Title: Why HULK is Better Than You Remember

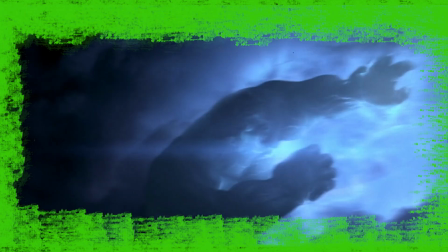The passion and creativity on screen overpowers any complaint I could have.
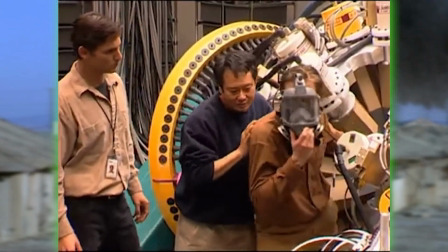I saw some of the behind the scenes material and you could just feel how passionate Ang Lee was.
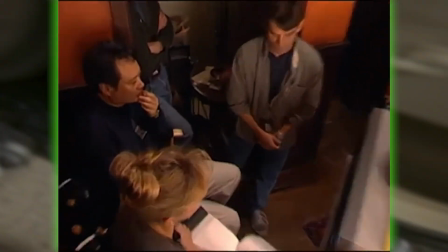He was so stoked to make this movie. I mean, he actually played the Hulk.
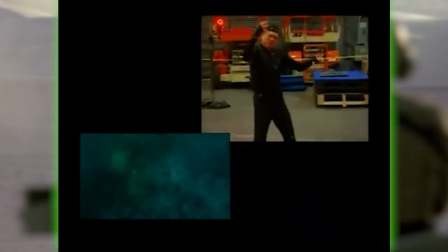He was so particular, so excited for this movie that he put the motion capture suit on himself.
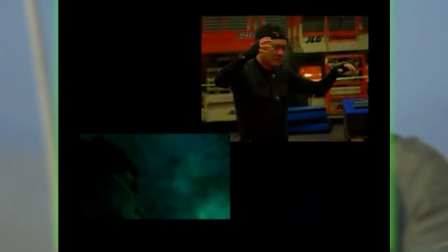It became the Hulk because, in his own words, I don't think we have that much time,
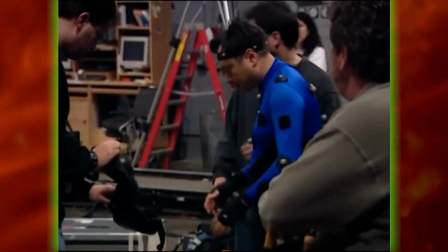so the quickest way to do it is me putting on a suit instead of directing someone.
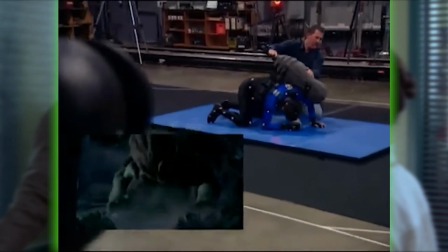I mean, that's just awesome. It's a lot of fun watching him beat the crap out of foam blocks and invisible tanks.
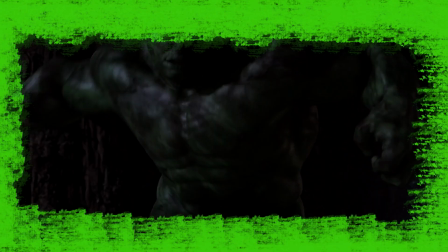And it works too. The way the Hulk moves looks very realistic, and it makes the action scenes with CGI models also feel realistic. And even besides the Hulk, Ang Lee's touch is all over this movie.
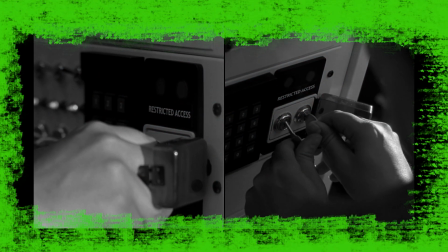I know I ragged on the comic book shots, and while they are sort of goofy, I have to commend his commitment to using them in the movie.
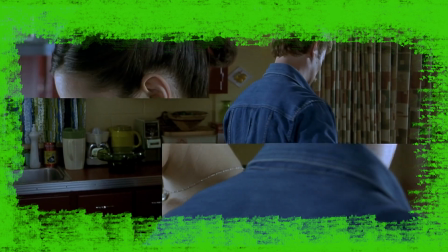And sometimes they work really well. This shot in the film's opening with Bruce's mom and dad is excellent.
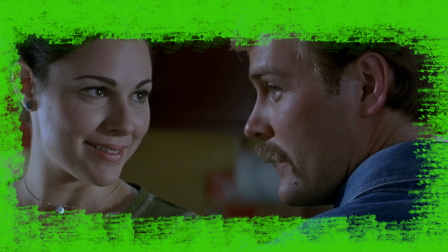The mom just told the dad that she's pregnant, and while it looks like they're looking at each other, they're not.
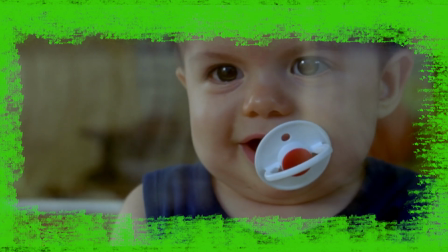There's a divide between them. The mom is excited to have a kid and to be a mom, but the dad is excited to have another test subject, and there's a lot of other really cool small details in this movie when you stop and think about them. And this cast is phenomenal, especially Eric Bana and Nick Nolte.
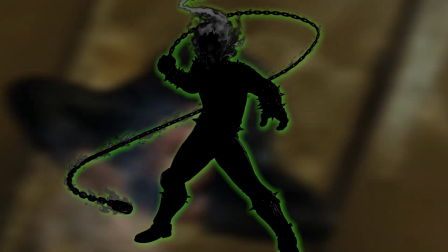And also Sam Elliott. Although I'm not gonna talk about Sam Elliott that much because he's much more well known for another Marvel movie that I might talk about in the future.
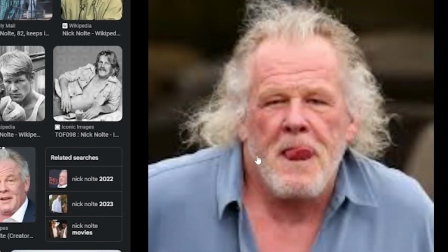So subscribe if you wanna see that. Nick Nolte looks insane pretty much all the time. So him in this mad scientist role works really well.
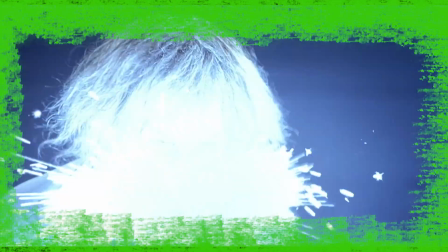Something about him huffing chemicals and chewing on wires just seems natural. And Eric Bana. Oh, Eric Bana. He is for sure my favorite Bruce Banner actor. In the beginning, he really captures Bruce's quietness and awkwardness.
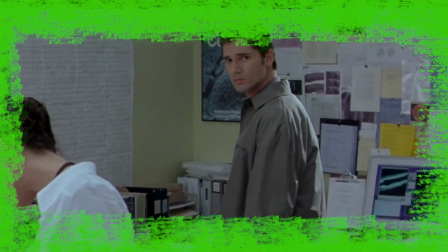I mean, look how he's standing. He just looks like a dork.
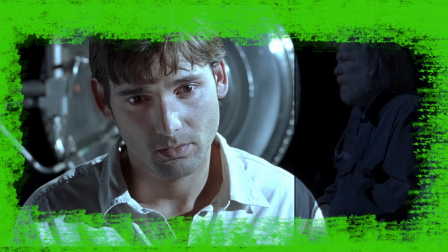And as the movie progresses, we get to see his brokenness and his pain, and Bana acts out those scenes very well.
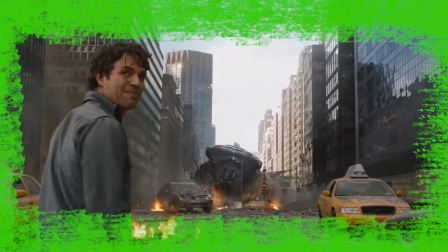Some prefer Edward Norton, some prefer Mark Ruffalo, but from now on, Eric Bana will always be my Bruce Banner.
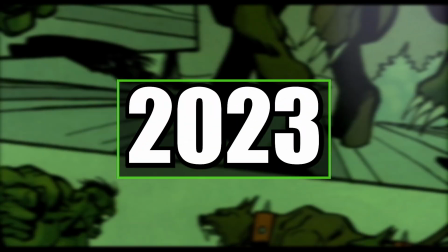2023 has been a rough year for Marvel.
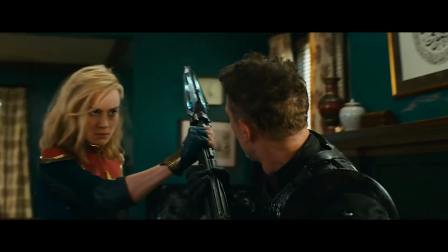Ant-Man 3 was terrible, Secret Invasion was somehow worse, The Marvels was okay, and I never even bothered watching Loki Season 2.
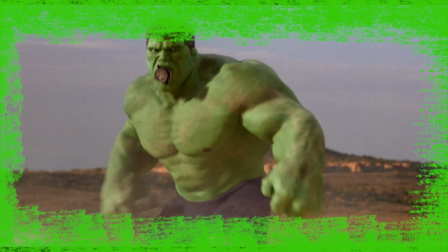But rewatching Hulk in the year 2023 feels like a breath of fresh air. It doesn't have that stale corporate feel that a lot of modern MCU projects tend to have.
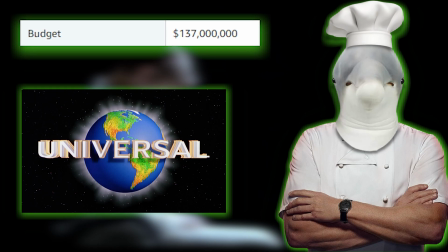It's a big budget movie from one of the big studios, but it feels like an indie movie.
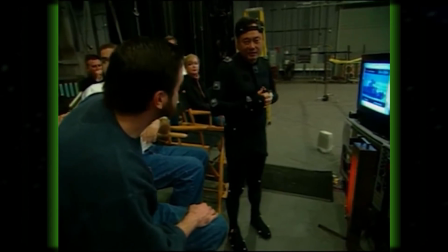Ang Lee didn't have to to worry about fitting into an established universe. He got to make a movie that has its own distinctive style,
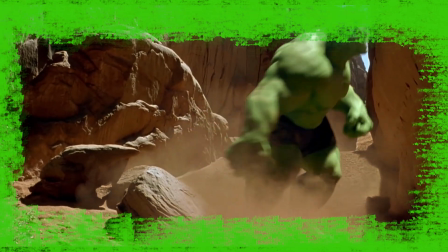has pretty good effects for the early 2000s, and tells a mature, deeply psychological story.
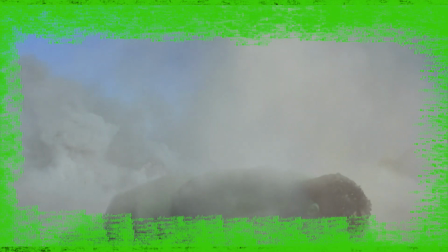It's a movie I learned to love over the course of making this video, and I can honestly say that, if you ask me, it's an underrated gem.